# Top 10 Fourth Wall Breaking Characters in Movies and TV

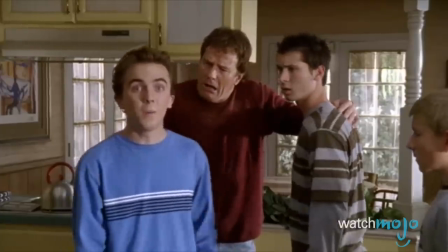Say it with us.
Chica-chica.
Welcome to WatchMojo.com, and today we're counting down our picks for the top 10 fourth wall-breaking characters.
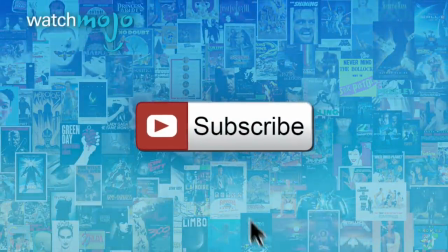Yeah, and monkeys might fly out of my butt.
Before we begin, we publish new videos every day, so be sure to subscribe for more great content.
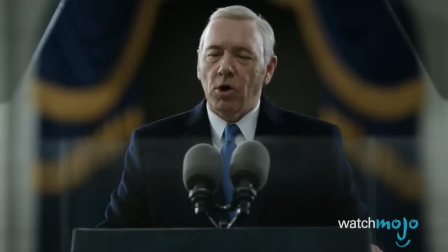For this list, we're looking at those characters who didn't care that they were in a movie or television show.
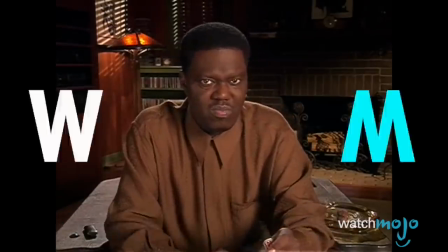They'd still stop everything and give us a piece of their mind.
Oh, don't get me wrong.
Number 10, Jordan Belfort, the Wolf of Wall Street.
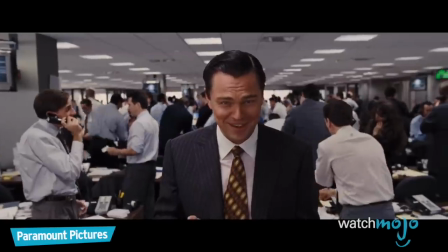I know you're not following what I'm saying anyway, right? That's okay, that doesn't matter.
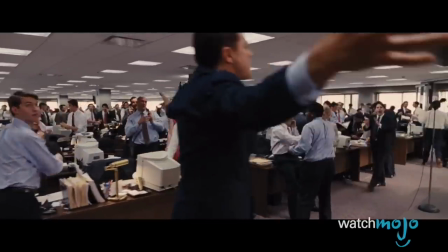Belfort was a stockbroker in the 1990s who pleaded guilty to fraud and crimes linked to stock market manipulation.
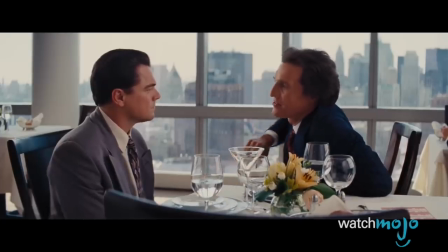Basically, he's the evil corporate villain you always see in those 80s movies, except he was a real person.
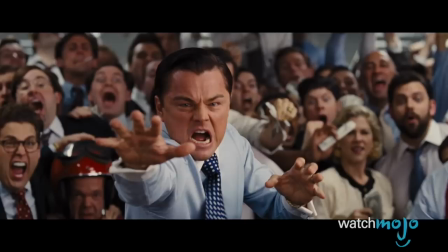My name is Jordan Belfort. Not him. Me.
The movie based on his book was well received and featured a number of fourth wall breaking moments.
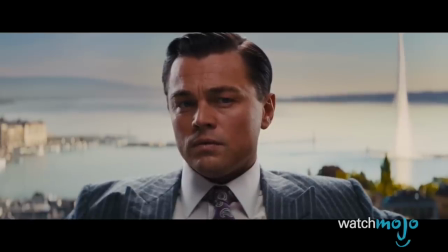Was that yodeling I just heard, or did you just say what I thought you said?
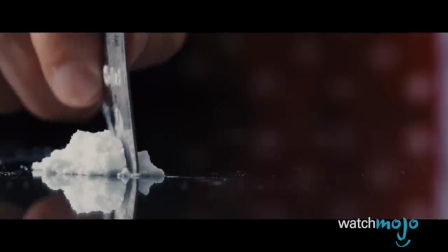The technique is used brilliantly to bring the audience closer to the character and also help them to understand the complicated details of his corrupt world.
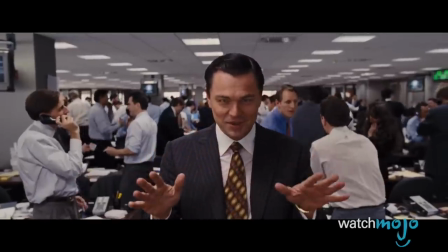Since he isn't exactly an honest man though, Belfort often leaves us guessing what's real and what's a product of his drug-fueled mind.
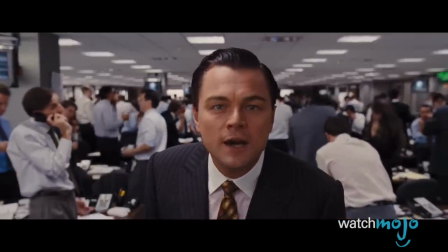Was all this legal? Absolutely not.
Number 9, Zack Morris, Saved by the Bell.
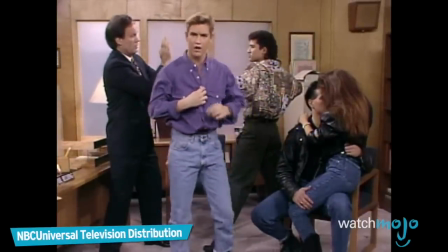Yeah, this is horrible. I just meant to get a car. If I don't find a way out of this, my life at Bayside is over.
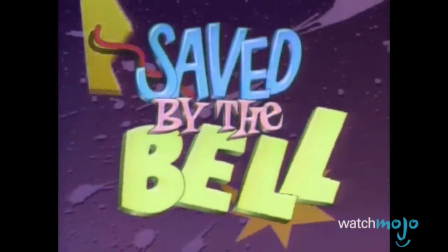We can still hear the theme song in our heads every time we walk down a school hallway or read about Dustin Diamond's latest antics.
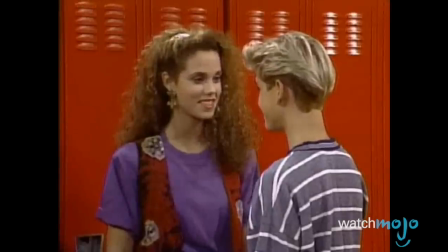The show featured some goofball acting and writing, but it remained a staple of the 90s. A large part of that was due to the character of Zack Morris.
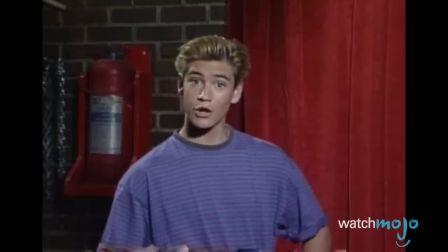Gee, I wonder why they don't like him.
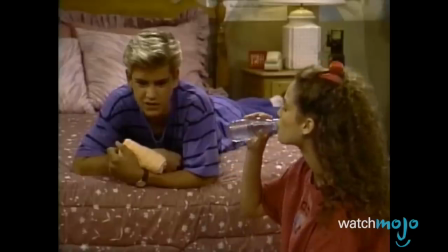Every so often, he'd pause the show and speak directly to the audience to make sure we understood what a predicament he was in that week, so that when he inevitably got out of it,
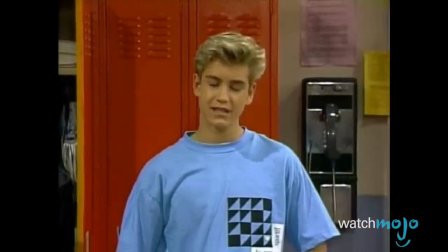we'd be all the more impressed.
Why did I say that?
Number 8, Wayne Campbell, Wayne's World.
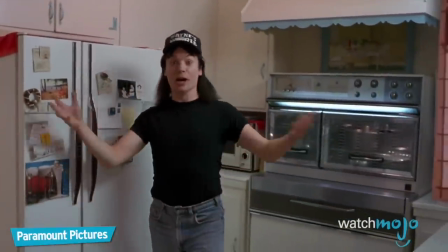My name is Wayne Campbell. I live in Aurora, Illinois.
We're beginning to notice a distinct 90s flavor on this list.
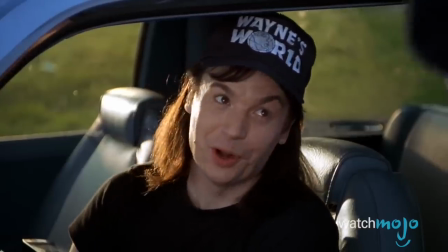Was there something about that decade of grunge and high fashion that lent itself to fourth wall breaking characters?
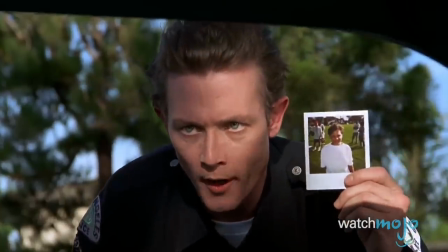No, probably not.
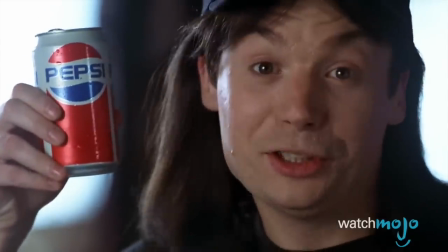Wayne Campbell is one of Mike Myers' earliest and funniest characters, stopping the movie for some hilariously obvious product placements and making constant inside and self-aware jokes to the camera.
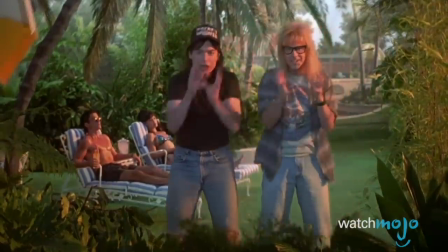It might happen.
He'd even stop the ending and redo the whole thing with a Scooby-Doo twist, followed by a mega happy final curtain.
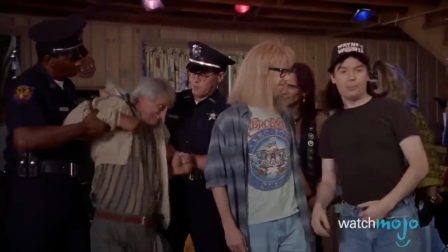Yeah, but I think we should do the mega happy ending. Ah, the mega happy ending, that's doable.
Number 7, Malcolm.
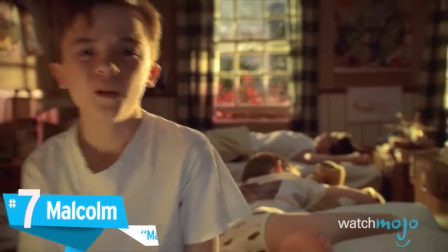Malcolm in the Middle.
My name is Malcolm. You wanna know what the best thing about childhood is?
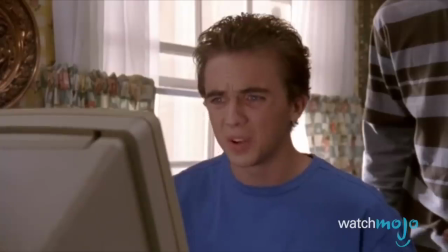At some point it stops.
Frankie Muniz played this too smart for his britches schoolboy perfectly.
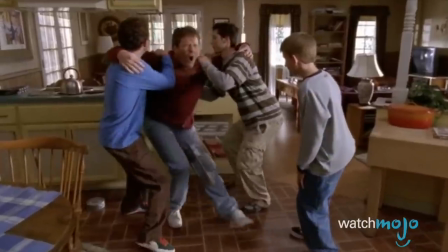Malcolm would often stop the story in its tracks to speak directly to us, making sure we understood just how ridiculous his family was, or how absurd his situation was.
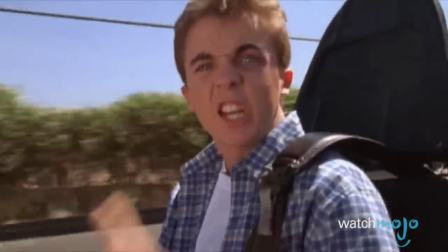When he sees my face, he's gonna know he doesn't have a chance!
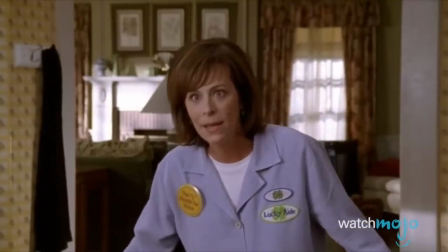Our favorite scenes were when he thought he was being really smart, only to be thwarted by one of his brothers or his overbearing mother, making the troubles he'd have with his offbeat family all the more relatable.
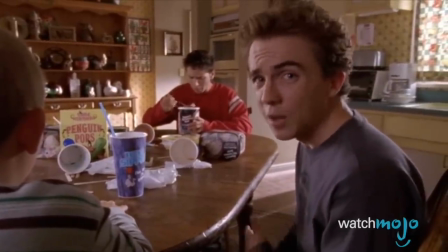Granted, this isn't scientific, but the fact that Reese can't get brain freeze has to prove something.
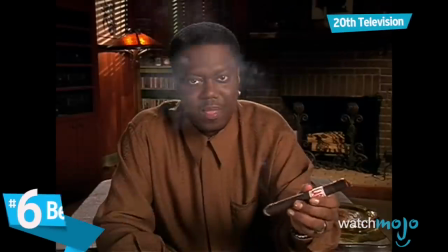Number 6, Bernie Mac, The Bernie Mac Show.
I'm gonna kill one of them kids. Listen here, America, raising kids isn't easy.
Raising someone else's kids is even worse, and no one had quite as hilarious a view on life as a parent as Bernie Mac.
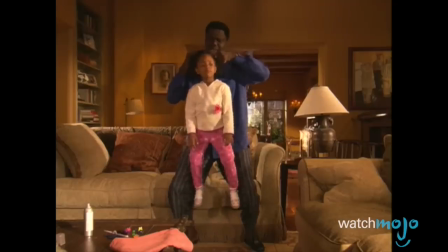His seemingly mean attitude towards the kids was often juxtaposed hilariously against his obviously caring actions, making the show that much more endearing.
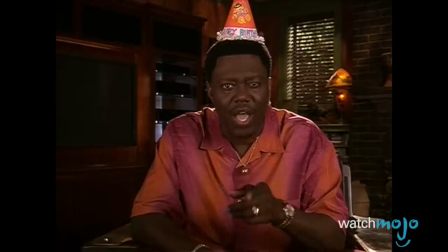If one of those kids cough and doesn't cover their mouth, I should have the right to pop them upside the head.
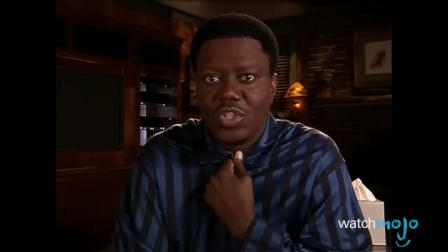We haven't even mentioned the funny rants and raves directed at us and America in general, which would so often have a great moral to them as well. Sometimes he just needed to get things off his chest, and we're here to listen.
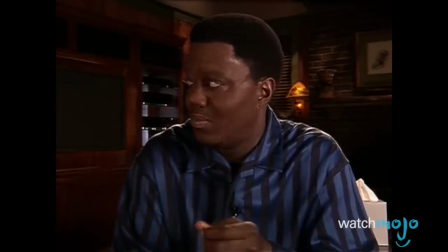Had I spent another day with another minute, I probably would have, Uncle Brian, you hurt my feelings.
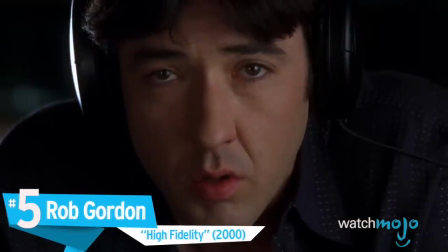Number 5, Rob Gordon, High Fidelity.
What came first, music or the misery?
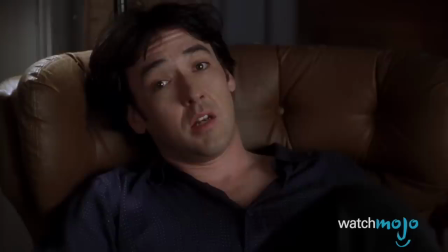Do you like top 10 lists? Then you kind of have this guy to thank for them. Rob Gordon was a pioneer in the art of list making with his top 5s in this early 2000s dramedy.
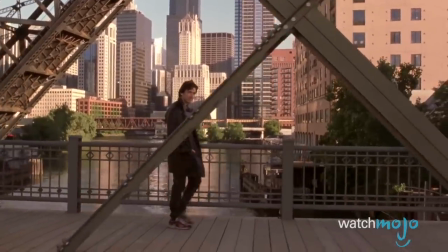Top 5 things I miss about Laura. 1, sense of humor.